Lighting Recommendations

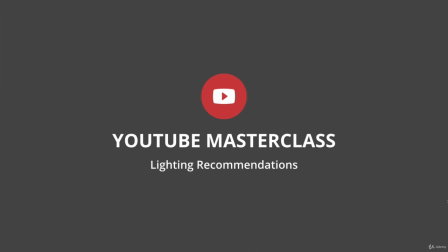In this lesson, I'm going to go over the lighting recommendations I have. Once you start to get more involved with your YouTube channel, or if you want to create sort of a studio setup, it's a great idea to invest in a lighting kit so that you can always be ready to film, no matter if it's dark outside or light outside. When you are getting started, I do recommend just using a bright open window, sitting next to that window, not in front of the window and face with the camera facing the window, but with the window facing you and the camera, all that light shining down on you so that you can have nice lighting. It's a great way to get started, but once you start to get a little more advanced, it's a great thing to actually purchase a lighting kit.
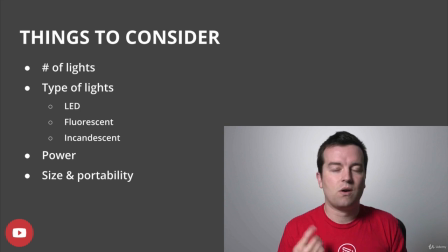Some things to consider when you are buying a kit: the number of lights that it comes with. I definitely recommend getting at least two lights. Three or even four lights is a good idea. I'll talk about why in a second. The type of light that you're purchasing. So there's lots of different video lights out there.
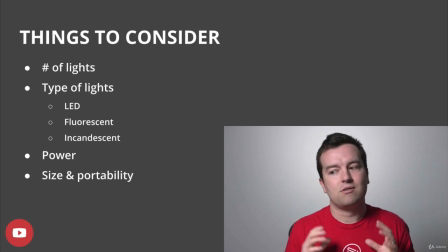We've got LED lights, fluorescent lights, incandescent lights. Most of the new lights coming out are LED lights. And that's what I would recommend now, because they don't use a lot of energy. They don't get hot. And those are two things that the other types, like incandescent lights,
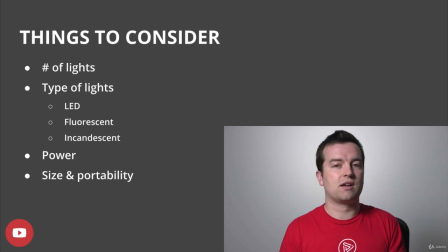can actually get quite hot if you're using a light that's really powerful and can use more energy. Fluorescent lights are still pretty good, but I find that the LED panels are easier, smaller, and just as good nowadays. You definitely want to consider the power of the light source itself.
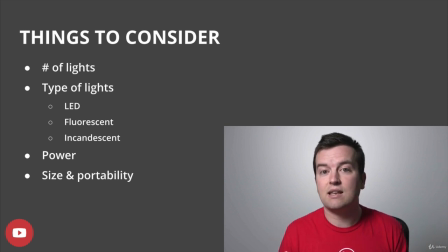So how bright do you need to get to have a well-lit scene? So this is determined in watts. And so I have a 500 watt LED panel shining down on me right now. There are light panels that are a lot higher wattage, a lot lower wattage.
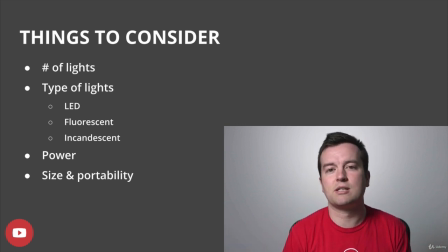And that's just something to consider if you're going very budget. If you're just getting a light that has like 50 or 100 watts, it might not be bright enough in some situations, but it could be a great way to get started.
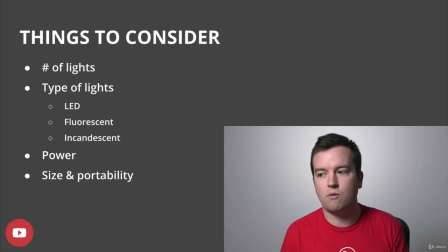And then the size and portability. So if you are running and gunning, walking around, you might want a light kit that has lights that you can just quickly, you know, carry in a backpack and set up, or maybe even a light that can even fit on the top of a camera.
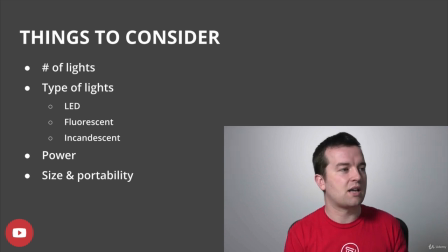Those are things to consider. Now let's look at some of the recommendations I have. But first I want to talk about three-point lighting.
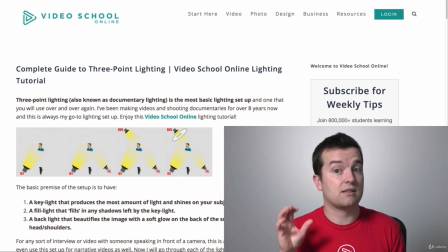Now I mentioned in a previous lesson, this is not a video production course.
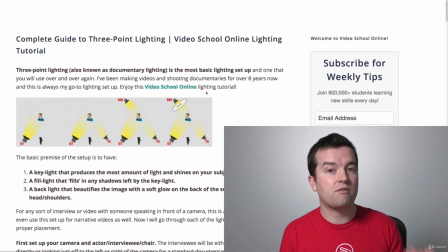We're not going to show you everything about how to create videos. We have a video production bootcamp course for you if you're interested in.
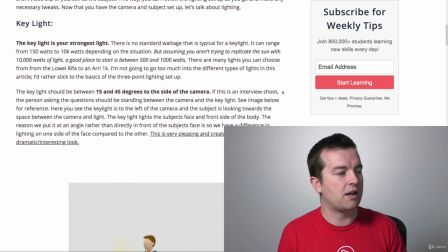But the basic three-point lighting setup is important. I have an article on my website, videoschoolonline.com.
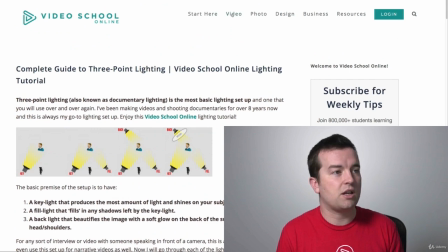If you're interested in, just head over to there, click video, and you can find this article or search for three-point lighting.
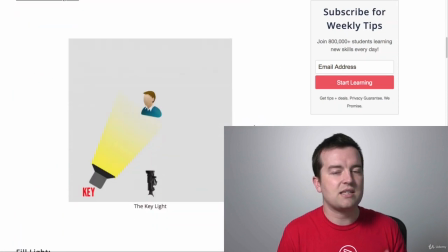And this comes up. So basically, with three-point lighting, you have three lights. And this is a standard setup that you can use pretty much for anything, for talking head videos, documentary, even narrative.
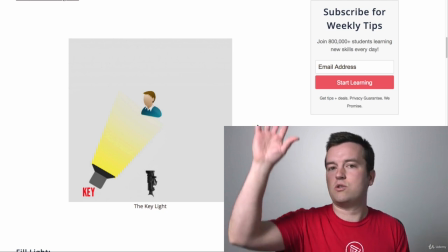You have your main light, which is called the key light, and that's just usually next to the camera shining brightly on your subject.
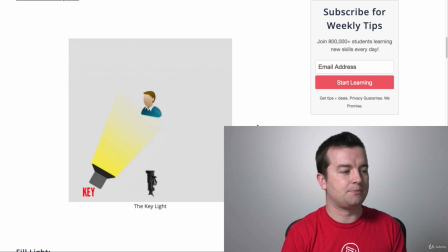I have one key light shining on me right now. Then you have a fill light.
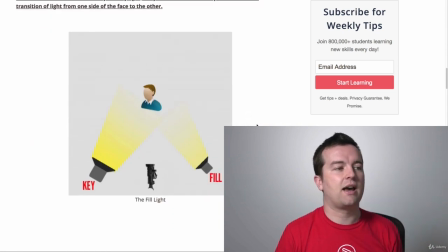So the fill light goes on the opposite side so that it fills in any shadows. Depending on how dramatic or stylistic you want your video to look, you might want more shadows on one side of the face or the other.
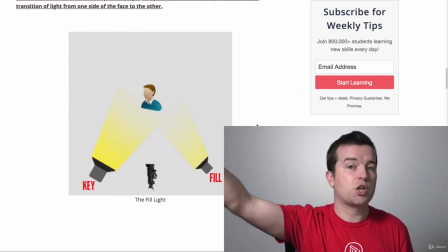And so right now I actually only have one key light.
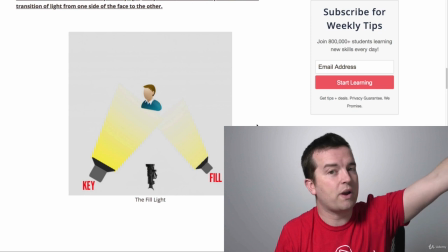I don't have a fill light coming in over here, but I do have a window that if I opened up or set up my other light, I could get some fill in there so that it brightens up this side of my face if you want more of like that sort of flat look.
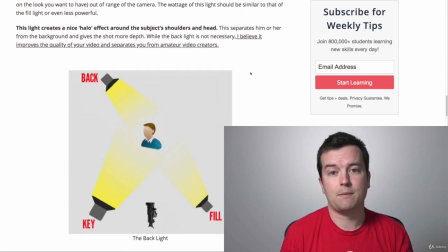Then you have the backlight. Now the backlight is important because it separates the subject from the background.
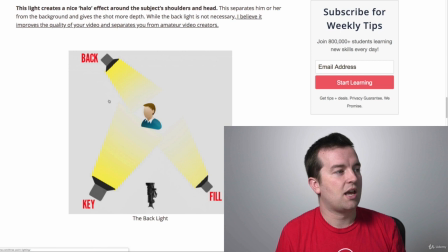This could either be like you see here in this image. It could be shining directly on the subject, which sometimes is very nice.